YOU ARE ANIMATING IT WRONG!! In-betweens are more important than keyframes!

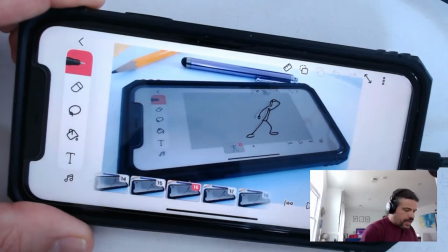4:30 I created that one, and the first one and the second one, and then I create the in-between frames, right?
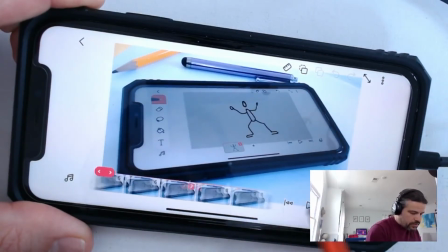4:38 And of course I do some squash and stretching here because my character has that feel to it.
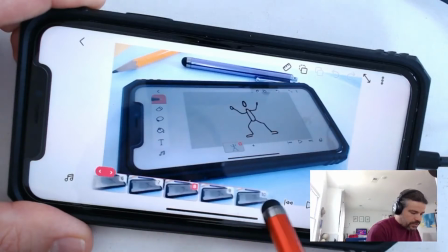4:44 And, so I compress my character. The movement is not linear to the other pose.
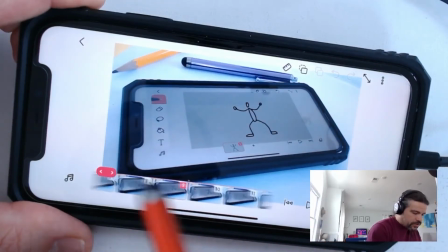4:53 It's more like if this is my first pose, I also create like a in-between pose where my character is
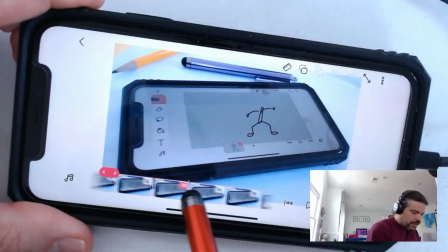5:03 squashed and it's recoiled. So I go to the next one, and the same from this one to the next one.
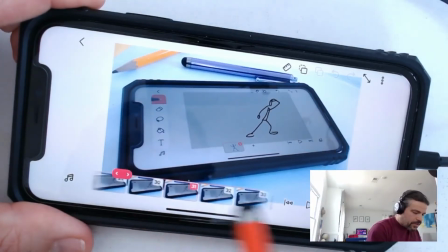5:10 It didn't move in a linear way. Let me find it. So the same thing applies, right?
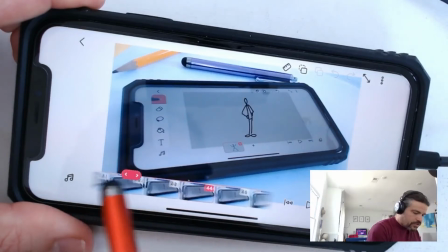5:19 I could do from one pose to the other, but it's better if you find like a middle
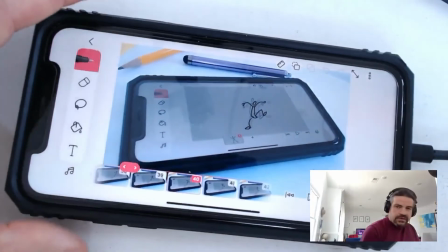5:25 pose where you can give a little more expression to the characters.
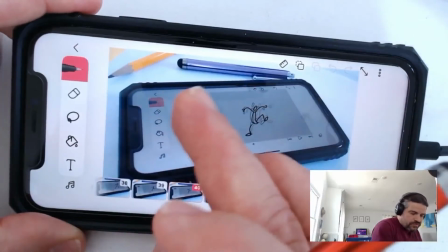5:29 In this case, my character just doesn't just move from point A to point B, it has some movement in between.
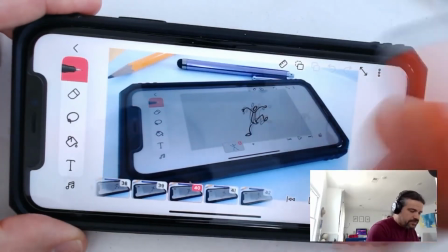5:36 The importance of the in-between frames and creating that sense um,
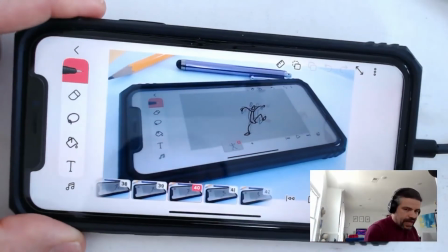5:42 of emotion, some kind of personality that the character has when it does that.
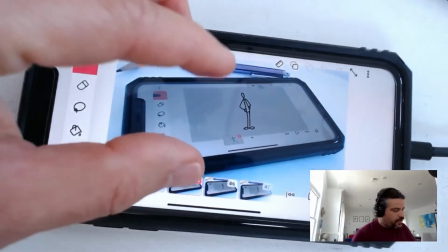5:47 And then, of course, um, there are other things. My character in this particular animation, the character is trying to escape or is waiting.
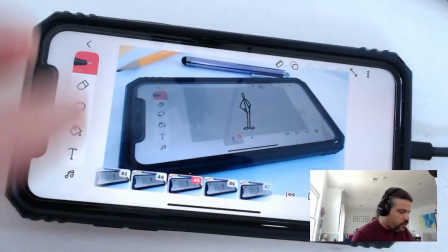5:56 First, it's waiting for whoever was drawing it in the beginning, right?
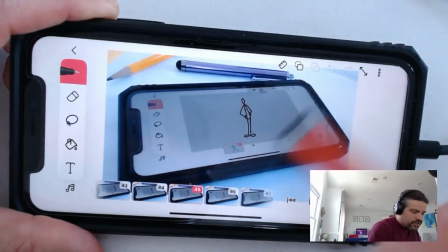6:00 Because the animation, the complete animation starts by me creating the cartoon,
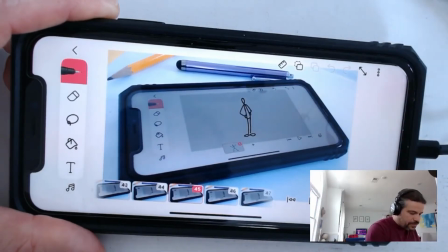6:07 and then I'm interrupted by the, the doorbell, and I get up and I leave.
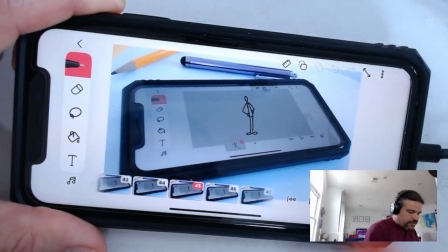6:13 And so my character here is like waiting for me. This is a pose like, okay, I'm waiting for you.
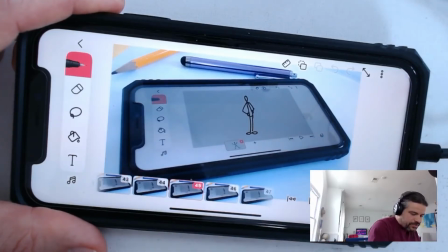6:19 The character is waiting for the person that's drawing him, and it's getting impatient.
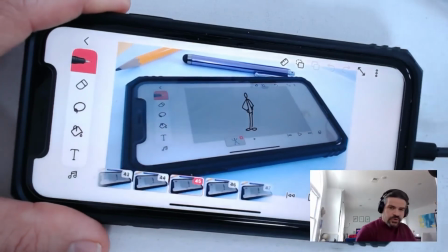6:24 And how do you convey impatience?
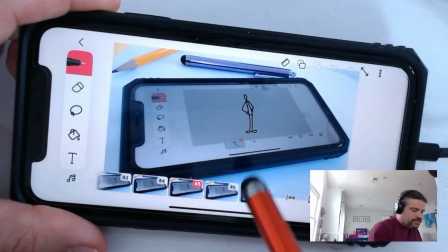6:27 Well, one of the ways to convey those kind of things is by tapping the foot, right?
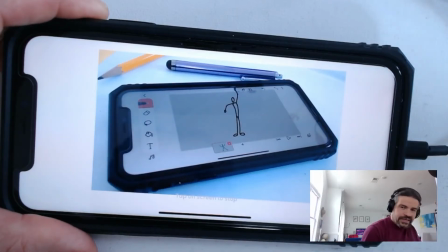6:34 So if I continue the animation and my character suddenly like taps the foot, it's like, okay, where is this person that's drawing me? Why is he not coming back? Right? It's telling me that.
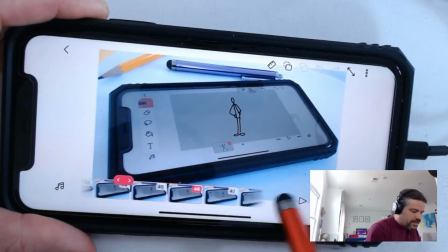6:46 So after that, then it realizes that it can move on its own, right?
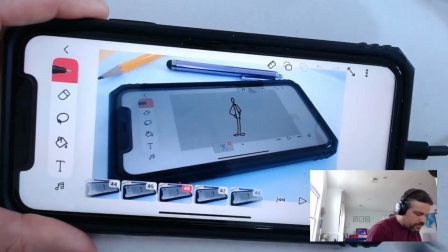6:52 The character, which was initially drawn by a person, realizes that doesn't need the person anymore.
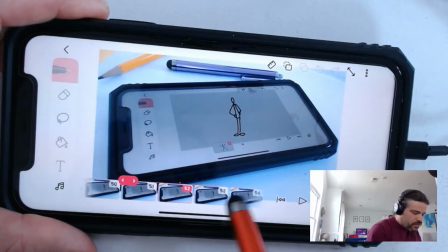6:59 He can move on its own.
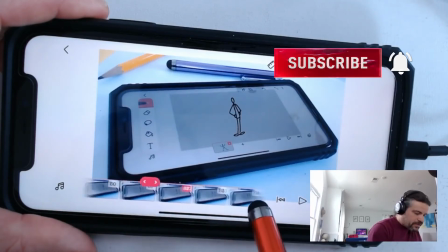7:02 So after tapping, after the impatience, he realizes, hey, wait a minute,
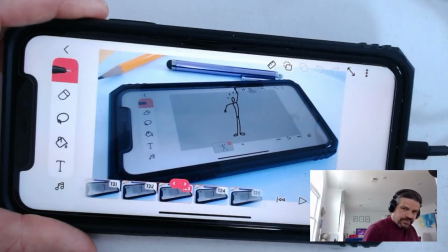7:10 I get an idea. Like I can do this myself.
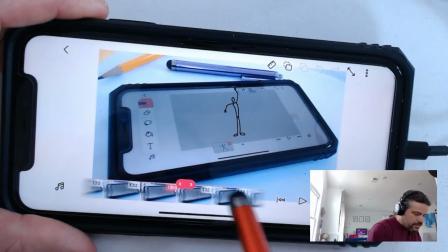7:14 So once again, the timing is important. Give time to the movement,
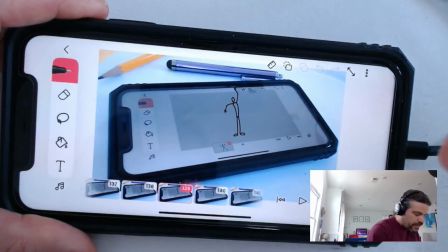7:26 okay, and time for the pauses so you understand what the character is trying to say. Oh, I have an idea.
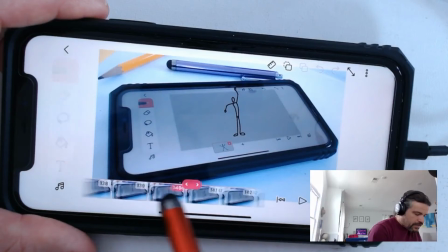7:31 Pause there. The character's paused, and then it just recoils again, right?
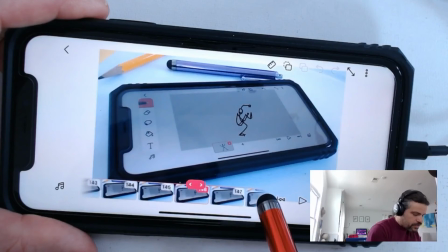7:36 It just goes back into that position, and then time again, time it.
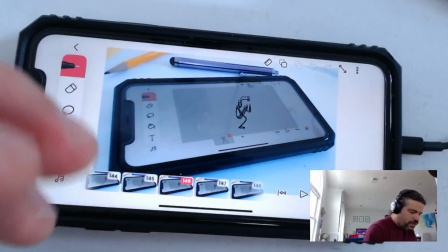7:41 So so it stays in that position, so I can have a sense of what he's going to do next.
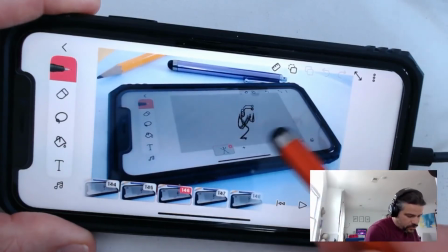7:48 In a way, it's like an anticipation pose because it just tells me that he's going to do something,
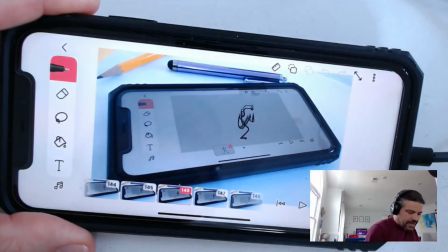7:56 but I don't know exactly what he's going to do.
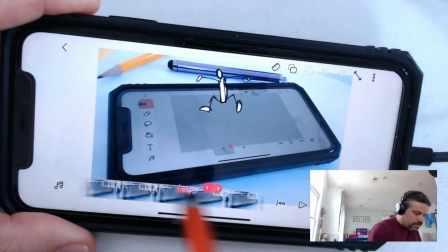7:58 So after that, then I just end with the character coming out of the phone.
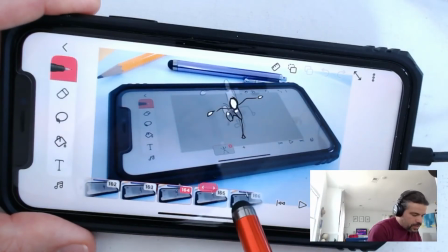8:06 And here, in order to make that distinction, I give the character a little more body by coloring it.
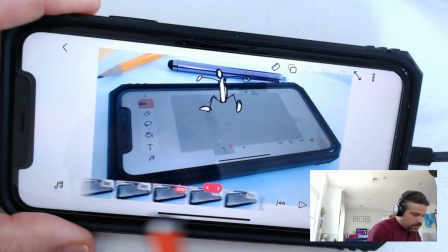8:13 So once he's out of the phone, he's now colored white, right? So to make the distinction between being part of the 2D
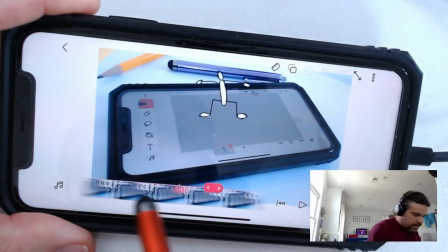8:26 world and then now the character comes out into the real world, right?
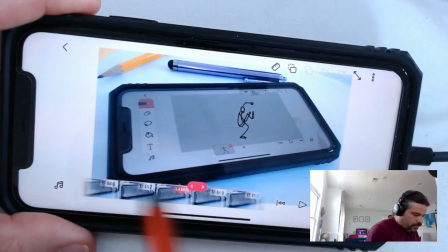8:31 So yeah, so timing, pose to pose, in betweens.